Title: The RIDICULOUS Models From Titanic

This video is brought to you by Squarespace. Ladies and gentlemen, it's your friend Mike Brady from Oceanliner Designs. Now in a video from the end of last year,
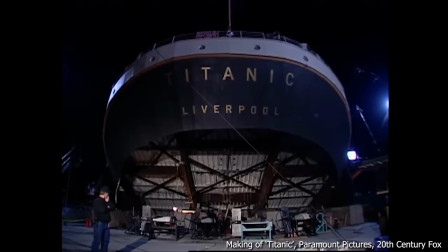0:08 we looked at how incredible sets were designed and built to help bring Titanic to life for the 1997 movie, Titanic.
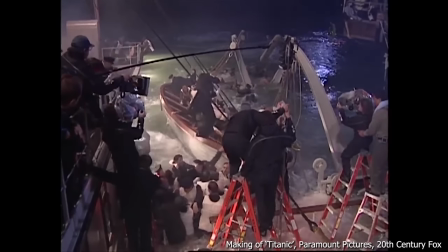0:16 Designed to sink in a realistic way and fool the viewer, if only for a moment that what they were watching wasn't a movie, but actual events as they unfolded. Now they don't really seem to make movies like this anymore, and they used a number of production techniques to really help bring the ship back to life for the movie.
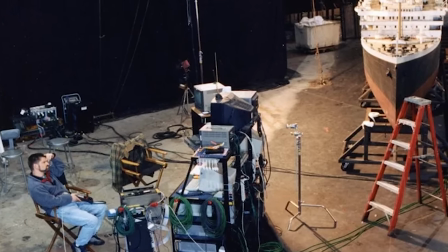0:31 One of the most impressive of these, aside from the set design, was the use of scale models.
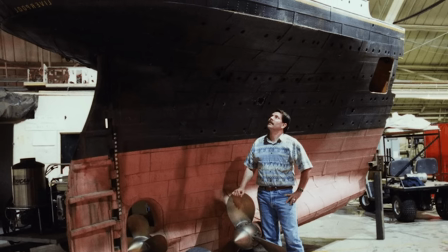0:35 What you may not know is that there were actually quite a few models made for this movie to show Titanic at various stages of its life and death.
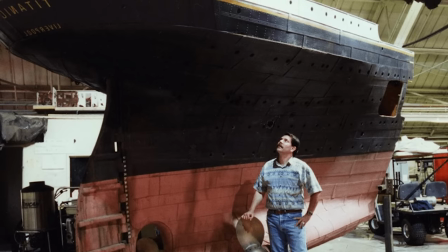0:42 It's an interesting story that begins with the film's very inception all the way back in 1995. Today, let's look at the film's most iconic shot and learn just how scale models helped make it happen.
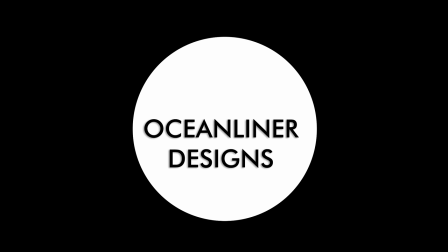Now very famously Cameron pitched the idea of Titanic to Fox Studios executives as a kind of three hour long Romeo and Juliet epic but the studio was a little bit dubious so you have to remember where Cameron was coming from here.
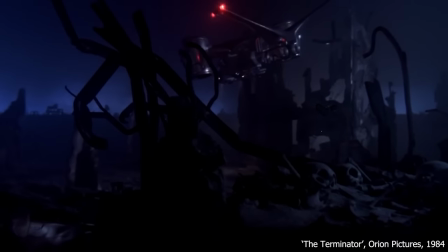1:09 He'd directed movies like Terminator, Alien and The Abyss, all hard-hitting action films.
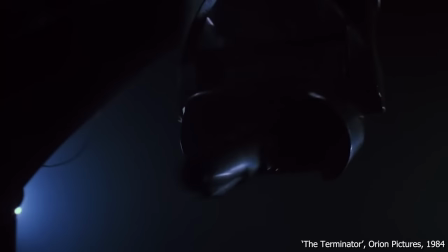1:15 Those films especially the franchises made use of some awesome visual effects that were for the time revolutionary.
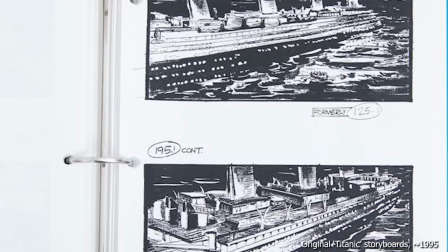1:21 Fox expected Cameron to bring this experience to table with Titanic. So early on he had to sit down and figure out how he'd even shoot this movie in the first place.
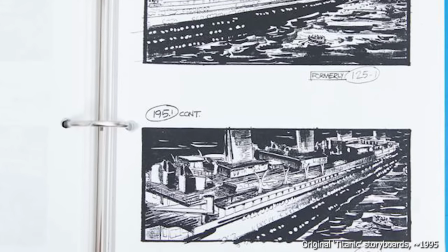1:30 Now there was precedent.
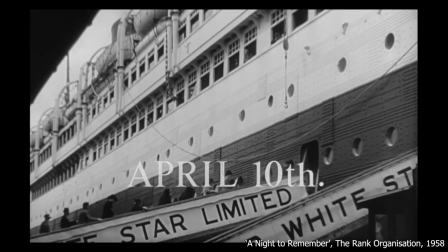1:32 1953's Titanic and 1958's A Night to Remember had both been filmed in an era where steamships from Titanic's age, or at least close enough to it,
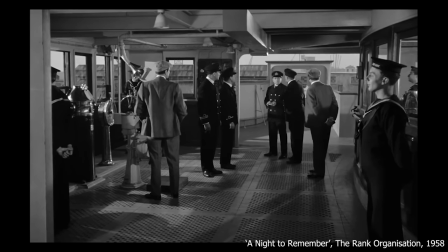1:40 still existed and operated across the world, so exterior shots could feature those ships just repainted and subbed in for the Titanic.
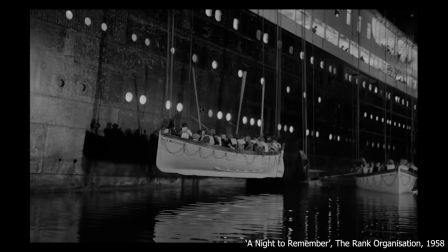1:47 For example, in A Night to Remember,
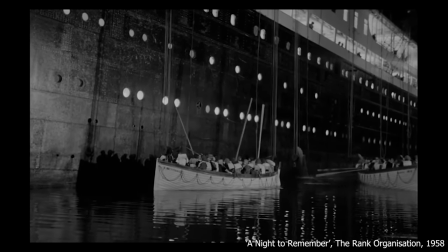1:49 the port side of the actual British ocean liner RMS Asturias was used as a proxy for Titanic and repainted in white star line livery.
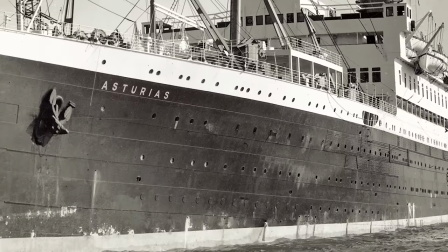1:57 The starboard side of the ship was being demolished by the shipbreakers because at the time Asturias was actually being scrapped.
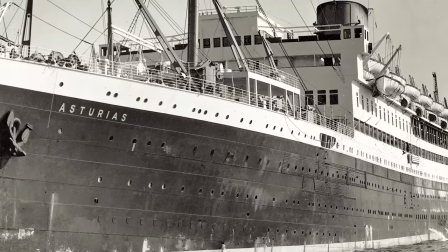2:04 By 1995 when Cameron was thinking about making his film the world's major steamships were gone so he knew he'd have to start from scratch.
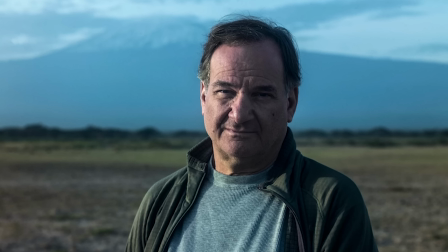2:12 Cameron sat down with Rob Legato,
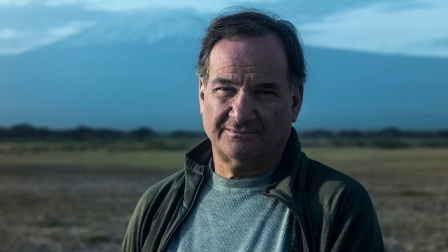2:14 visual effects guru from Digital Domain who had worked on Terminator and more of Cameron's films to figure out how they'd make the ship come to life off the screen. He asked, in a what-if universe where there were absolutely no budget constraints whatsoever,
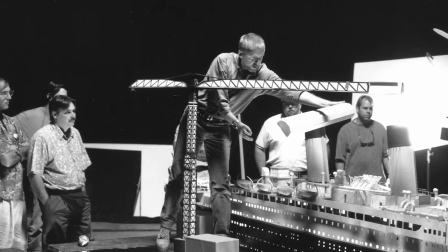2:27 how they could shoot the movie, and Legato said, you'd do a helicopter move along the ship like we've all seen in cruise ship commercials.
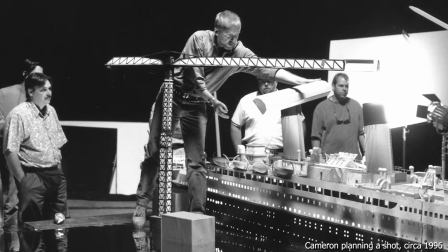2:35 Legato recalled that on a film of this magnitude, the unwritten rule is generally to shoot it in a way that has never been seen before, and our philosophy on Titanic was just the opposite.
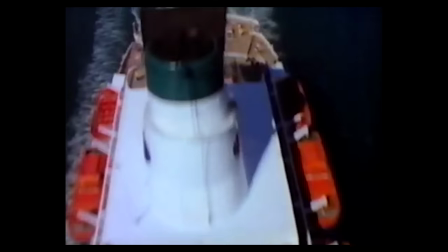2:44 We're all familiar with those helicopter shots. In and of themselves, those types of images, they're not startling, because that's what you'd do if it were real.
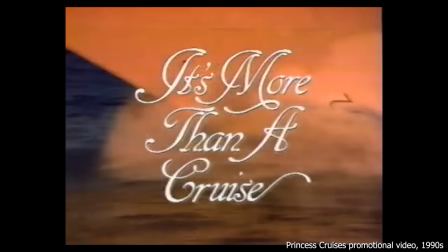2:52 Jim wanted to sell the audience the illusion of how great it would be to take a trip on the Titanic so we decided to basically make a commercial for the ship. But here's the question, how do you shoot a commercial for a ship that no longer exists above the ocean?
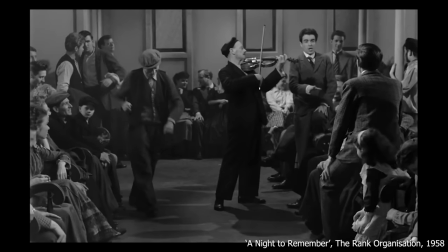3:05 Well, the pair sat down and re-watched A Night to Remember and all the other Titanic films that had been made up to that point and looked out for the flaws and pitfalls.
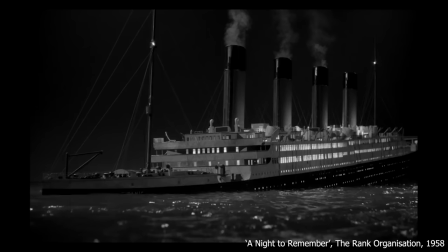3:13 On this exercise, Legado said, Most of the miniature shots involved a model ship on a slow motion ocean which looks kind of funky.
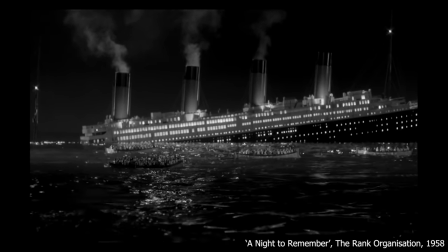3:20 Miniature vessels have traditionally been populated by stationary figures, tiny puppets, or, in extreme circumstances like Ray's the Titanic, live hamsters in bonnets.
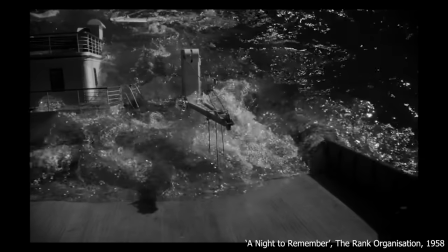3:30 Those types of shots are typically fairly wide with limited angles, and you never really see the multitudes of people on deck.
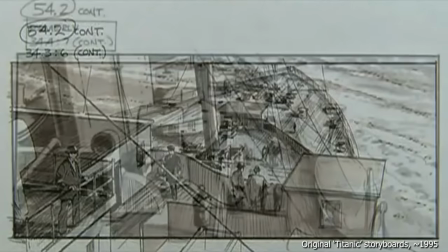3:36 We wanted our shots to look a bit more sophisticated. But Cameron and his team had one huge advantage over the previous movies.
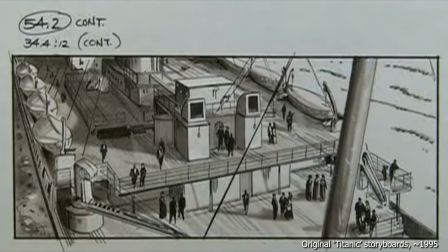3:43 They had been made too early to enjoy the incredible strides in computer visual effects which had exploded onto the scene in earnest in the 1990s.
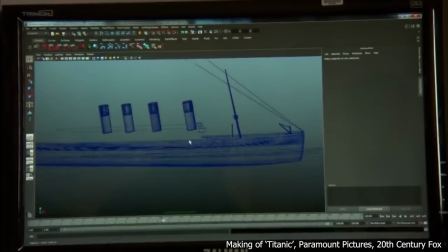3:52 Cameron would use CGI to patch up the shots and then fill them in with people to make it seem more real.
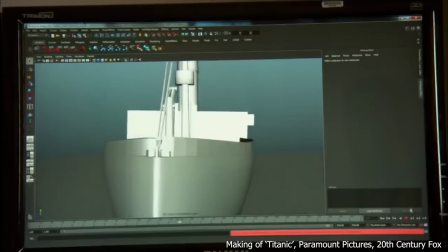3:57 But the ship had to exist first, and that couldn't just be CGI. So the team would have to start making scale models.